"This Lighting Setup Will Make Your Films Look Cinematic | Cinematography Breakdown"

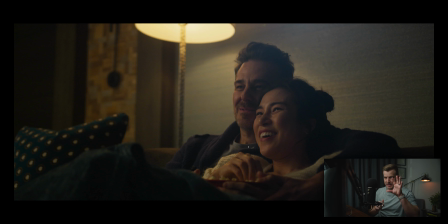[4:07]
It would be like basically just a hard line, light and shadow, which is not as flattering, right? We want that soft light. And so the way you get soft light is by making the light source larger in relation to your subject. So even a light source that was, maybe this big, if we had diffusion in front of it,
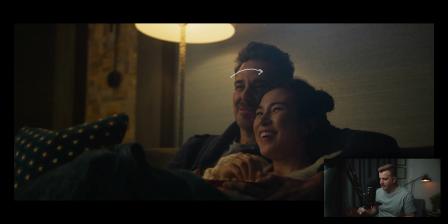[4:24]
would give us this really nice soft light if it's right here next to the subject. Now, in this scene, we're shooting a little bit wide. And in fact, I think we were actually shooting wider than this when we actually did the thing. It's just the wide shot didn't end up in the final commercial.
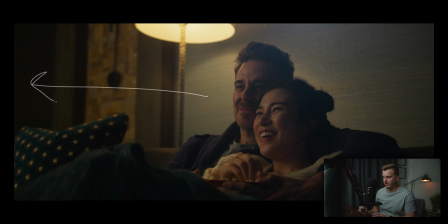[4:41]
So we were even wider than this, which means that our light has to be all the way over here, all the way outside of frame, all the way on the other side of the room in order to get this effect. So because we still wanted to get soft light, we have to make sure to make our light source bigger.
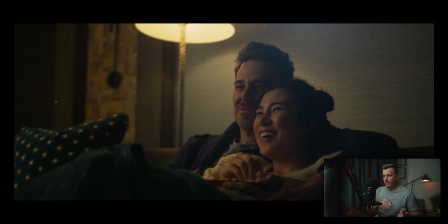[4:57]
So that's kind of a rule of thumb. the further you get away from your subject with your lights, if you still want them to be soft, the bigger it has to become, which is why we're taking an LED light,
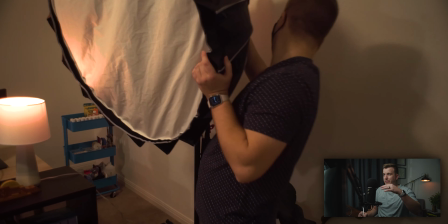[5:07]
we're putting it into a light dome, which is, 3 feet across, so not that big.
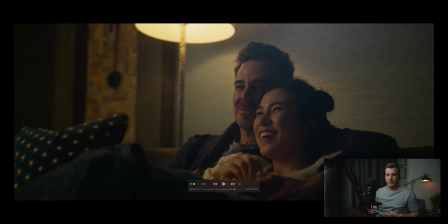[5:13]
And then we're putting that through an 8-foot diffusion, which is going to make essentially the size of our light is 8 feet by 8 feet, which gives us this really nice soft light on our subject. So just remember, the larger the light source in relation to your subject, the softer the light's going to be.
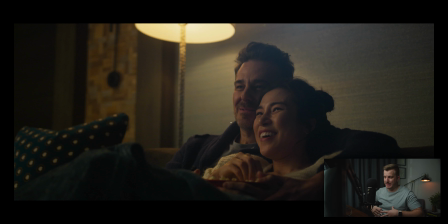[5:31]
For example, the sun up in the sky is probably the largest light source on Earth. It's not technically on Earth, but it is the largest light source, you know what I mean? And yet it produces very hard light because to us, the sun's just a small point in the sky.
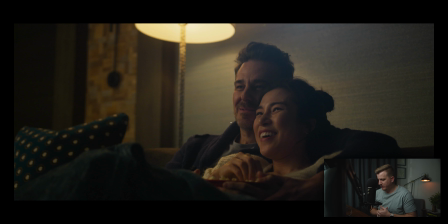[5:46]
So the light needs to be large relative to the subject. So now we've got our nice soft source over on this side of our talent. Now we want to make sure that this is nice and in shadow on this side so that we're getting that contrast between light and shadow.
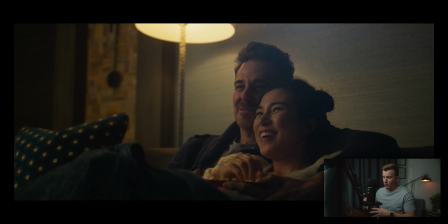[6:00]
Now normally what we would do here is put some duvetine on this side. What duvetine is a very dark black fabric.
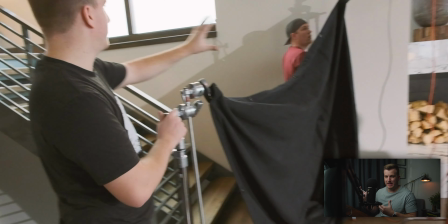[6:08]
It's a fabric that is very thick and doesn't allow light to pass through it or even bounce off of it.
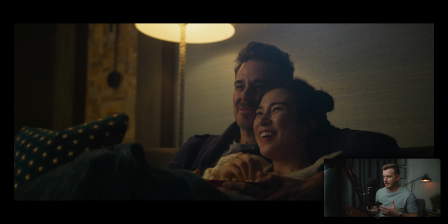[6:12]
You don't have to use duvetine. You could use like black moving blankets or any other fabric that's really thick, that's black, would probably do the job. In this case, in this scene, we actually weren't using duvetine because these walls, as you can see, are a dark gray. And so there wasn't any light bouncing back anyway, creating that fill light on the shadow side.
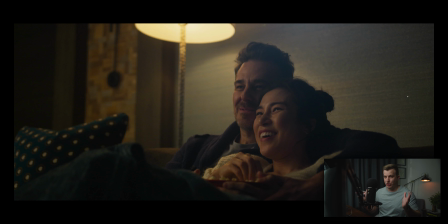[6:31]
So if you're shooting in a room that has white walls, you're going to need duvetine if you want to create this level of shadow, because that light's just going to bounce off the walls and then come in here and fill in these shadows. So you'll put duvetine up here, which stops the light from from bouncing off of them, and then it just stops right there.
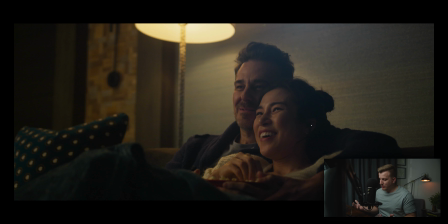[6:46]
It doesn't bounce back in and fill in the shadows. In this case, we didn't need it, but that's what we would do normally. And then the last thing that we're doing here is that we've added, as you can see, a little lamp here. Now, lamps are probably one of the best and easiest ways to add interest to the background of a shot.
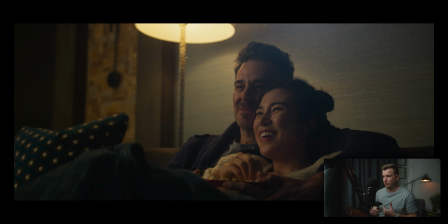[7:03]
If you're looking for a way to spice up your image, to make the lighting just look more interesting, to motivate your light a little bit more, just add a lamp in the background. And a couple of tips on lamps. When you're putting a light bulb in your lamps, there's a few different types of light bulbs you can use. There's incandescent bulbs, which are your typical 60-watt bulbs that they used to have in every house.
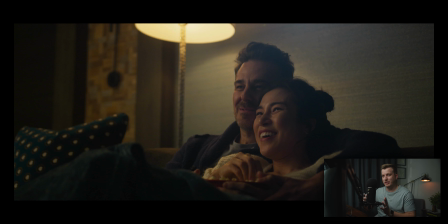[7:23]
Now everything's kind of transitioned to LEDs. And so you want to be careful of that because LEDs, especially cheap ones, tend to have a green or magenta spike in them, and they don't have very good color accuracy. And so you'll end up with a lamp producing a light that's kind of green and is going to have this kind of green cast to your whole images.
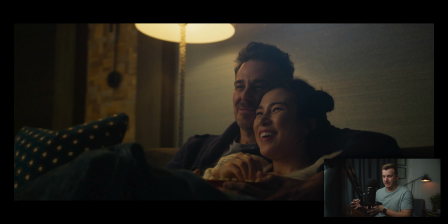[7:42]
So you want to avoid using LED lights unless they're a specific LED light made for filmmaking. Now, incandescent light bulbs will work. And so incandescent bulbs are the ones that have, like the little filaments in them that glow, that get hot on the inside,
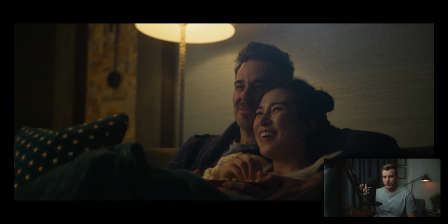[7:57]
like we used to use in all of our fixtures. Those will actually produce a perfectly color accurate light and a really nice color temperature. And the cool thing with those lights is that when you put them in a lamp and you dim it down, so you put a dimmer on it, you dim it down, they actually get warmer.